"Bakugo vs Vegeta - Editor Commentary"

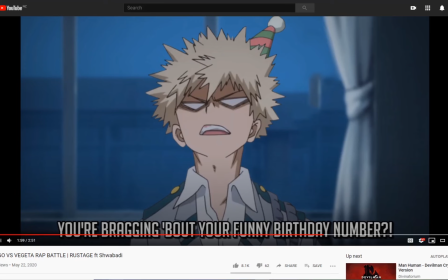(16:23)
I just hope someone just notices, like someone else other than me just notices this is a Clannad reference.
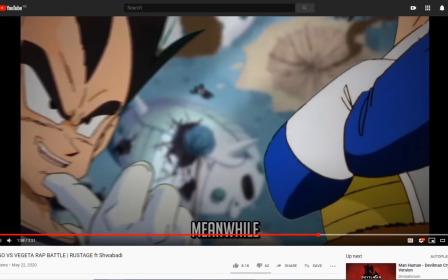(16:30)
I think it's really funny.
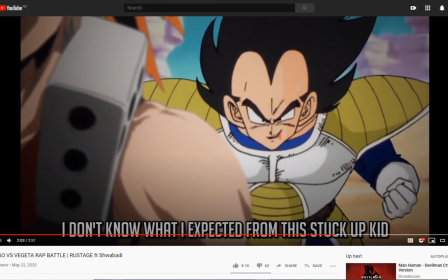(16:37)
This is a nice simple line, but the framing is just it's pretty good.
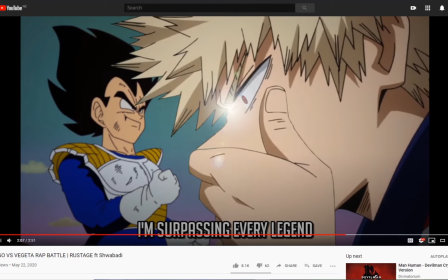(16:43)
I may think like the animation might just naturally look like that. I had to move his hand up to cover his nose because on the original shot he just put it on his chin because he was thinking, but I wanted him to like smell himself.
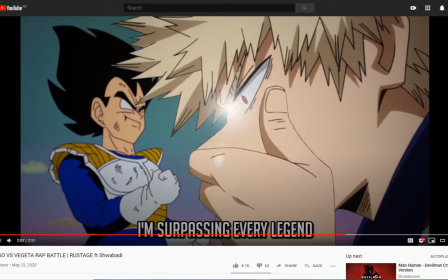(16:57)
It sounded weird, but so I just moved his hand up so it looks like he's covering his nose, and it looks really natural for some reason. It looks like he's covering his nose.
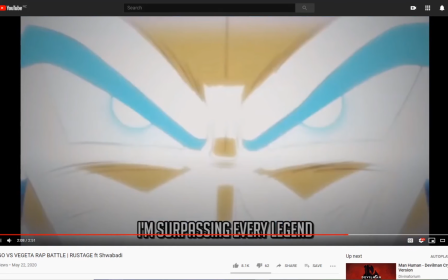(17:10)
Ironically, this is not a scene. I didn't want to watch Super because I didn't even finish the Boo Saga. So, plus I had about 7 days to edit. You know, I didn't even finish Dragon Ball when I started editing.
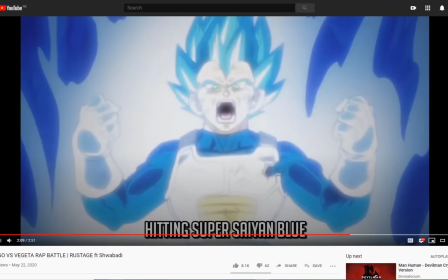(17:22)
The scene I had to search up scenes on YouTube for Vegeta Super Saiyan Blue, and I couldn't find any like good quality clips of him turning Super Saiyan Blue for the first time. So I had to use a clip that said Vegeta going beyond Super Saiyan Blue.
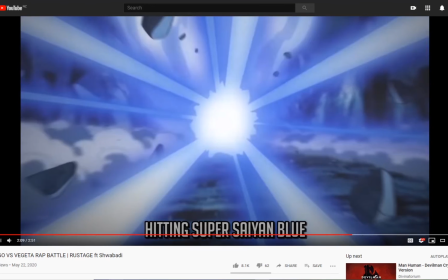(17:38)
So ironically, he should be saying hitting past Super Saiyan Blue or something.
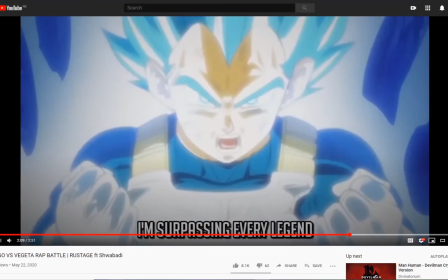(17:44)
But I'm dumb.
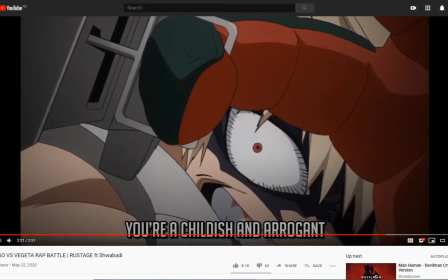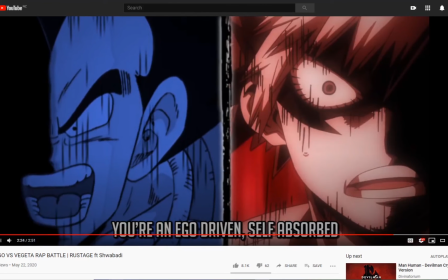(17:51)
I remember when I did like parallel editing for like Kira vs. Zero. This is different though. Yeah, for some reason this shot took a while to do because you know Deku was originally in the left side, and he was green.
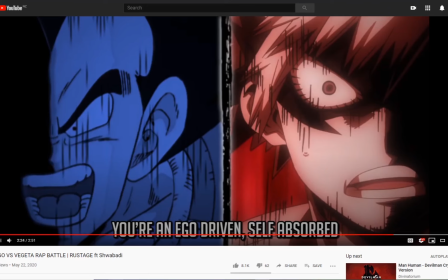(18:08)
And so when I first did this, I made him green, and I was like, why is Vegeta green? Why did I? It doesn't make sense for him to be green, so I had to change him to blue last minute. After I finished editing the intro and stuff, I had to fix up a few things, and then this was including him being green for some reason.
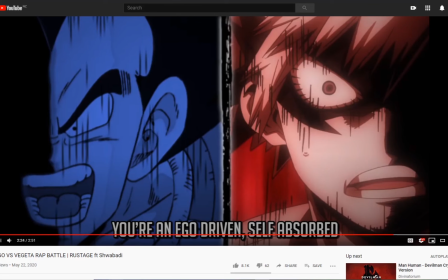(18:25)
It's kind of weird since you don't really get to see him being green because I have the original edit of him being green. Also, other weird things I had to do for the shot. If you look at it closely, you can see the weirdness of the shot because in the original frame he didn't have this black side covering the left side of his face.
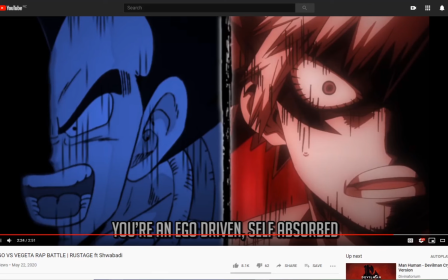(18:45)
I had to draw that in myself. And also the zoomy lines, you can tell I drew those in as well.
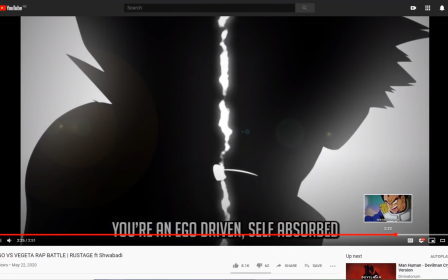(18:51)
They're like about 4 frames of the speed line.
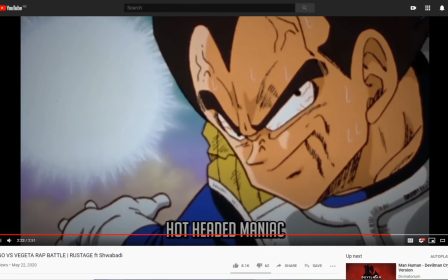(18:57)
I just wish I had more time to be a good look, more accurate.
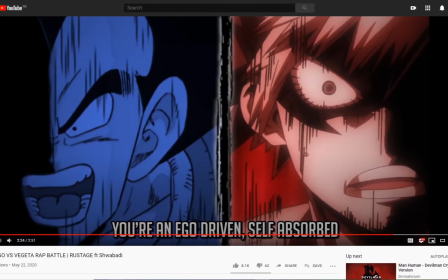(19:04)
Look the same as Bakugo's because you can tell there's a difference because the lines are thicker. It has less blur in it. It's more kind of square in shape. I mean rectangular.
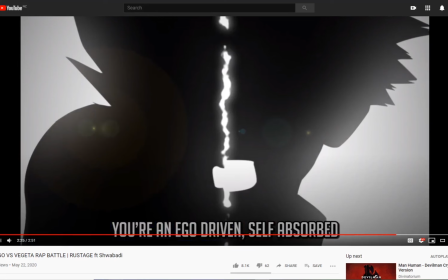(19:18)
Sometimes when I see certain scenes, I remember like stuff I was watching in the background while I was editing certain scenes. I remember when I was editing this thing, I was watching like some Nux Taku videos in the background.
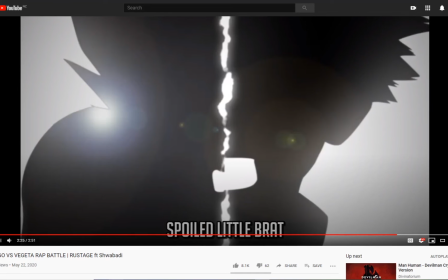(19:33)
It's just a funny tidbit. Like they're long and they're analytical. It's good to put in the background. I enjoy having someone's voice to listen to while I'm going crazy over editing.
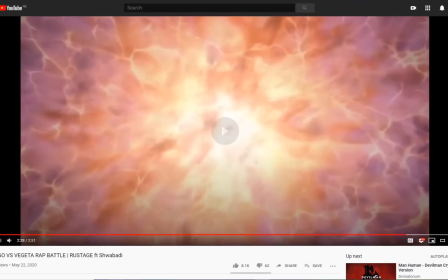(19:44)
And this scene here is supposed to be like when Frieza destroys the planet in Super.
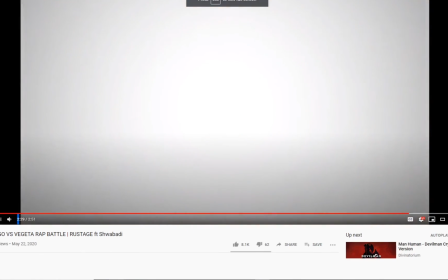(19:53)
Because I wanted to end on an explosion, and I didn't want to end it on like a tiny baby explosion because Vegeta's like a planet-busting Super Saiyan or something.
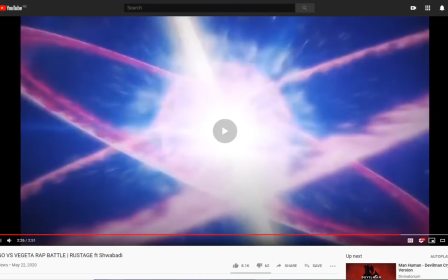(20:02)
It's a good way to end off a battle. So that's me going for the entire video.
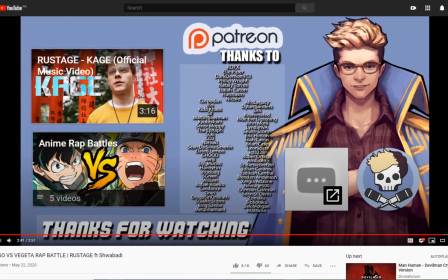(20:08)
This is almost an hour worth of like this, me talking and just stuttering. Except no one wants to listen to me talk to myself for about an hour, so I'm gonna cut this down. So it's like more like 20 minutes at max. Hopefully, I'll cut out a bunch of stuff. I'll even cut this out. Haha, take that, me.